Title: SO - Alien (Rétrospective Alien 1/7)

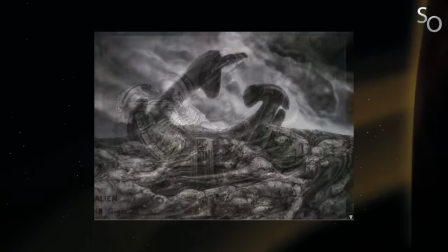[15:49]
Comme je l'ai dit plus tôt, Giger fut engagé pour se charger de tout ce qui toucherait à l'alien, à savoir la créature évidemment, mais aussi le vaisseau échoué sur LV-86, et le cadavre fossilisé du Space Joker.
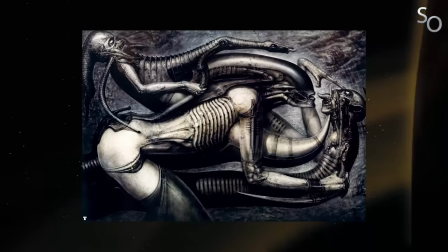[15:58]
Giger était fait pour travailler sur ce film, son style unique et inhumain étant totalement en phase avec la dépiction d'une race extraterrestre inconnue.
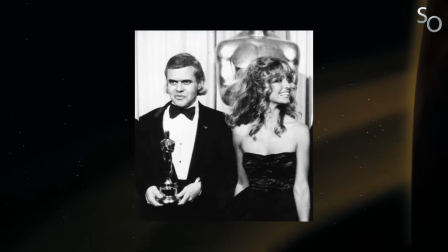[16:04]
La réussite du film est donc en grande partie due à son travail, d'ailleurs l'Oscar des meilleurs effets spéciaux.
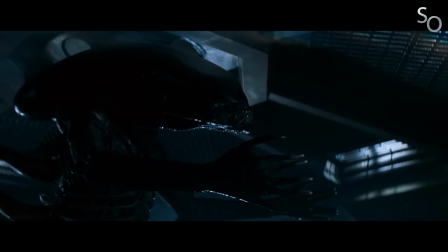[16:09]
L'Alien est donc bel et bien un acteur en costume, mais son design, extrêmement bien mis en valeur par la caméra de Ridley Scott, en fait un monstre terrifiant, le plus terrifiant de tous les monstres de cinéma.
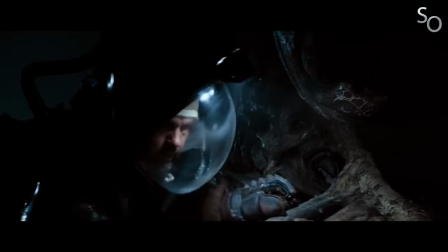[16:18]
Quant au Space Jockey, qui n'apparaît en tout que deux minutes et que le studio a insisté pour couper du scénario, sa scène a marqué l'imaginaire collectif.
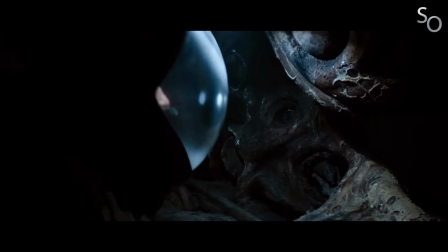[16:24]
D'où vient-il ? Pourquoi semble-t-il ne faire qu'un avec son siège de pilote ? Depuis combien de temps est-il ici ?
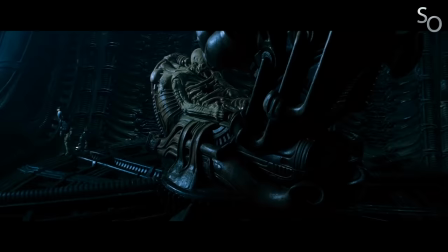[16:28]
Quelle est son espèce ? Est-elle désormais éteinte ? Vais-je atteindre un jour le million d'abonnés ? Ce décor très lovecraftien est fabuleux et c'est sans doute pour moi le plan le plus marquant de toute la saga, tant il nous intrigue et nous effraie à la fois, nous faisant réfléchir à ce qui peut bien se cacher là-haut parmi les étoiles.
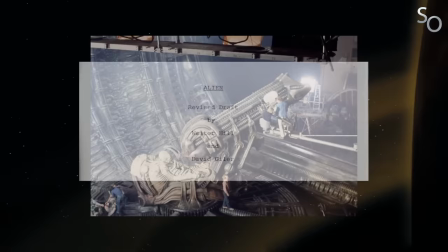[16:42]
Et dire qu'ils ont failli même pas le tourner. D'abord pour une question de budget, mais ce n'est pas la seule raison.
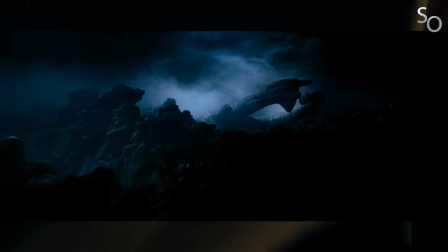[16:46]
Dans une des réécritures de Giller et Hill, toute la partie impliquant une civilisation extraterrestre avait en effet été supprimée au profit d'une version plus réaliste selon eux.
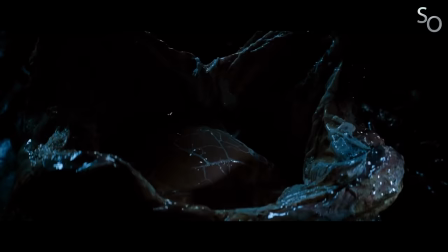[16:53]
Le vaisseau échoué sur LV-86 était devenu une base militaire humaine appartenant à la compagnie,
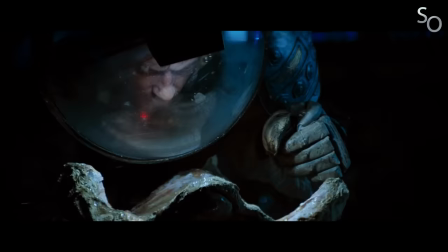[16:57]
et le parasite extraterrestre, une arme biologique mise au point en ce lieu, et pour laquelle l'équipage du Nostromo devait servir de cobaye. O'Bannon et Scott mirent néanmoins leur veto sur cette version, trouvant à raison que l'idée d'une civilisation extraterrestre était bien plus intéressante point de vue science-fiction.
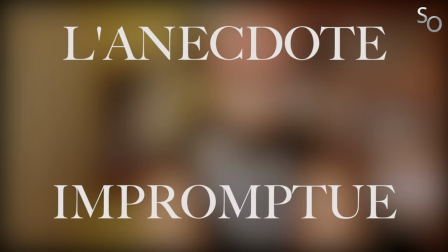[17:09]
Comme je l'ai déjà dit, Giller et Phil, la SF, c'est vraiment pas leur truc. Est-il réducteur de penser que seul Giger aurait pu dessiner le Space Joker et le rendre si marquant ? Voici un essai du designer Ron Cobb qui nous donne une réponse.
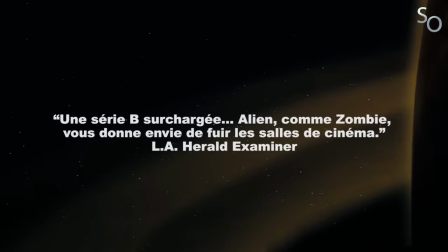[17:25]
La réponse est non. Giger Forever.
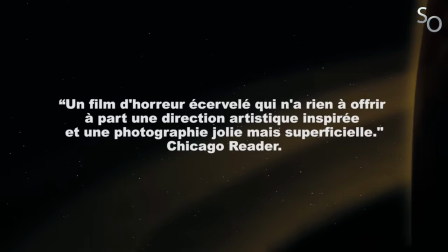[17:31]
Néanmoins, à sa sortie, le film n'a pas forcément mis tous les critiques d'accord. Beaucoup d'entre eux louaient son aspect visuel impeccable, mais au détriment d'une histoire banale, au scénario quasi inexistant.
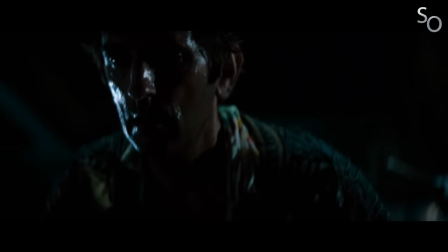[17:40]
Bref, de la forme, mais pas de fond. Alors certes, le scénario possède une structure très basique.
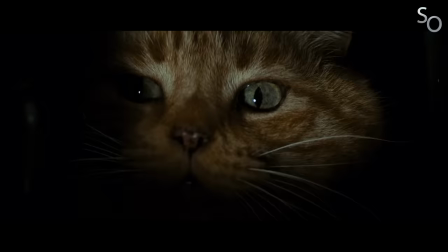[17:44]
On est dans un film de monstres en mode deep-tit-nègre où tous les personnages vont connaître un destin funeste les uns après les autres. Mais ça ne veut pas dire pour autant que la forme éclipse le fond. En vérité, dans Alien, la forme est porteuse de fond.
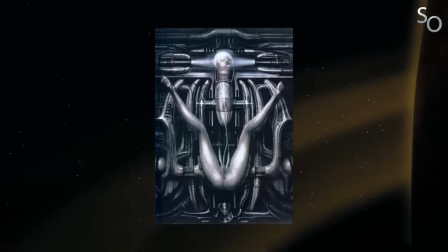[17:54]
On va donc parler du thème principal d'Alien, la tension sexuelle. Écarter les enfants. Le style de Giger est lui-même chargé de références purement sexuelles. Les entrées du vaisseau extraterrestre évoquent un sexe féminin, quant à la tête de l'alien, est-ce qu'on a vraiment besoin de préciser ce qu'elle évoque ?
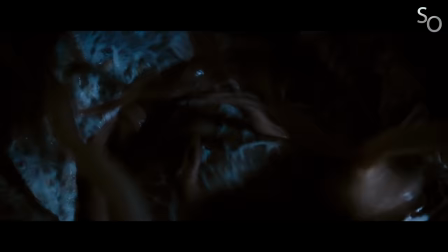[18:07]
L'alien lui-même ne semble obéir qu'à des pulsions sexuelles, n'oublions pas que le premier stade de son cycle d'existence repose sur un viol. En effet, à peine sorti de l'œuf, le facehugger s'accroche au visage de Kane et l'insémine de force.
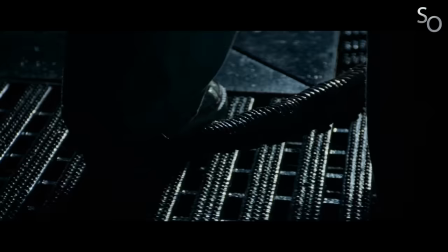[18:17]
On pourra aussi évoquer la mort de Lambert, sans doute la plus insoutenable de toutes, puisqu'elle a lieu principalement hors champ.
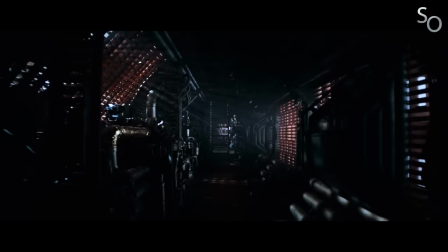[18:22]
Tout ce qu'on voit, c'est la queue de l'alien se dirigeant lentement vers l'entrejambe d'une Lambert tétanisée. On entend ensuite de forts allaitements saccadés...
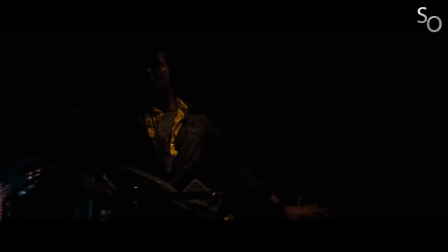[18:29]
... puis un cri... ... puis plus rien.
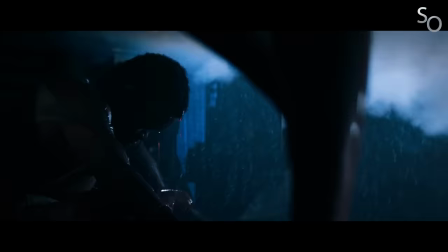[18:35]
Le silence total. L'alien lui aurait-il réservé un châtiment pire que la mort ? C'est bien possible, d'autant qu'il s'agit là de la première fois que la créature se trouve face à une femme.
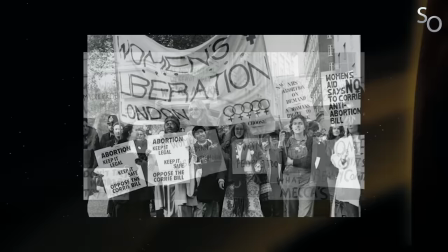[18:43]
Si on replace Alien dans son contexte, on remarquera qu'il est sorti quelques années après la révolution sexuelle qui eut pour effet l'émancipation sexuelle des femmes et un début de reconnaissance de l'égalité des sexes.
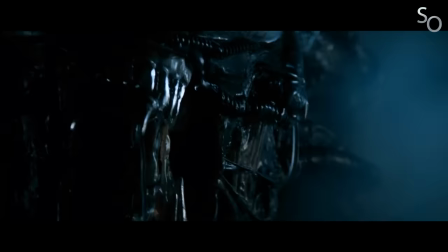[18:52]
L'alien, avec sa tête en forme d'immense symbole phallique et son besoin reproductif incessant serait-il donc une représentation de l'oppression patriarcale, du machisme poussé à l'extrême ?
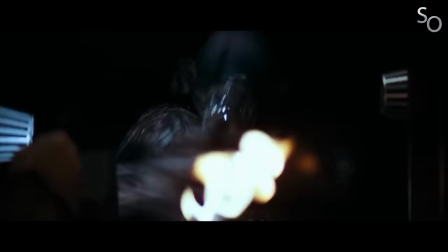[19:00]
On remarquera d'ailleurs que l'alien tue d'abord tous les hommes du vaisseau un à un, comme s'il s'agissait d'une priorité.
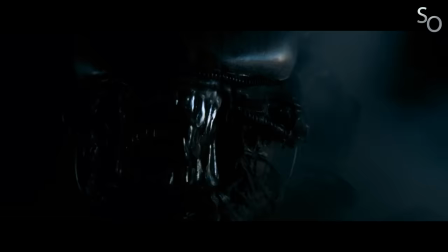[19:05]
Pourquoi ? Pour des raisons purement scénaristiques répondront certains, mais ce serait pas franchement porteur d'analyse. Je vous propose donc de la fermer.
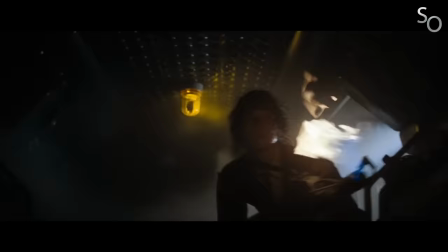[19:10]
Ne serait-ce pas un comportement de mal alpha qui cherche à se débarrasser des autres prétendants masculins ?
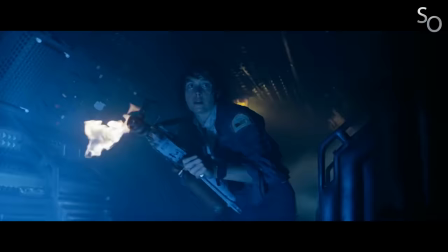[19:14]
Le fait que l'épilogue du film mette en scène un duel entre l'alien et Ripley, une femme, résume d'ailleurs bien l'idée de cette guerre des sexes comme sous-texte du film.
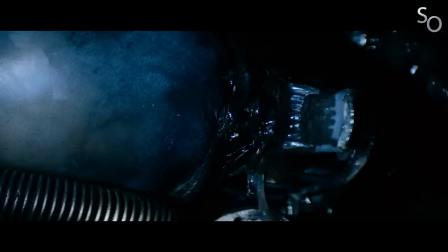[19:21]
La femme s'émancipe face au monstre. Ripley y est d'ailleurs représenté dans le plus simple appareil, presque nu, face à l'alien dégoulinant d'une substance visqueuse,
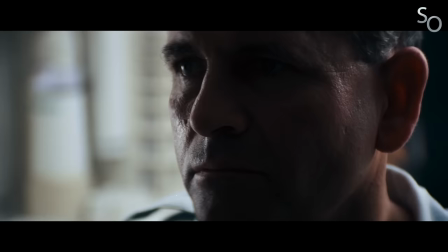[19:28]
qu'il observe tout en éjectant sa seconde mâchoire, représentation à peine volée de l'érection masculine. On peut aussi évoquer Ash, qui, juste avant de révéler sa vraie nature,
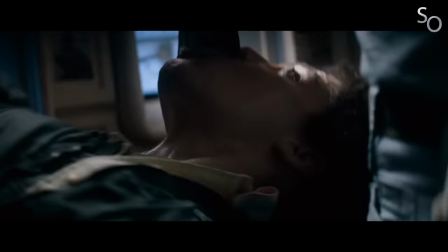[19:35]
saisit un magazine porno qui l'enroule et enfonce dans la gorge de Ripley, dans le but de l'étouffer certes, mais pourrait-on également y voir une sorte de viol ?
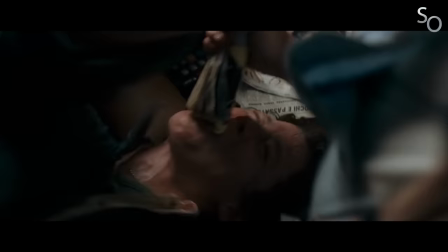[19:42]
L'androïde serait-il en train d'expérimenter ce qui se rapprocherait le plus d'une relation sexuelle pour un être synthétique ?
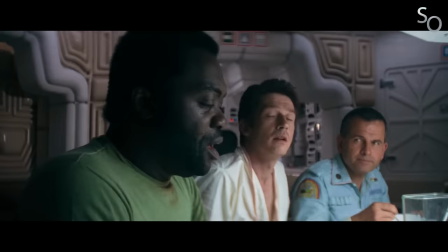[19:46]
Scott le pense en tout cas.
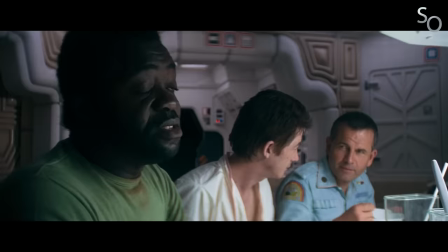[19:48]
Comme second sous-texte, on pourra également souligner la lutte des classes dont je parlais plus tôt, qui est évoquée dès le premier dialogue et qu'on pourra interpréter comme une amorce à la charge anticapitaliste du film.
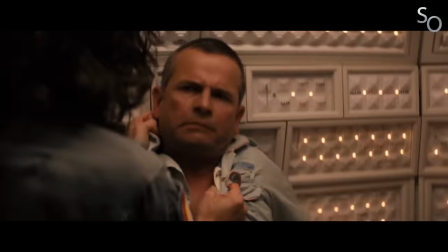[19:56]
Qui est le véritable monstre ?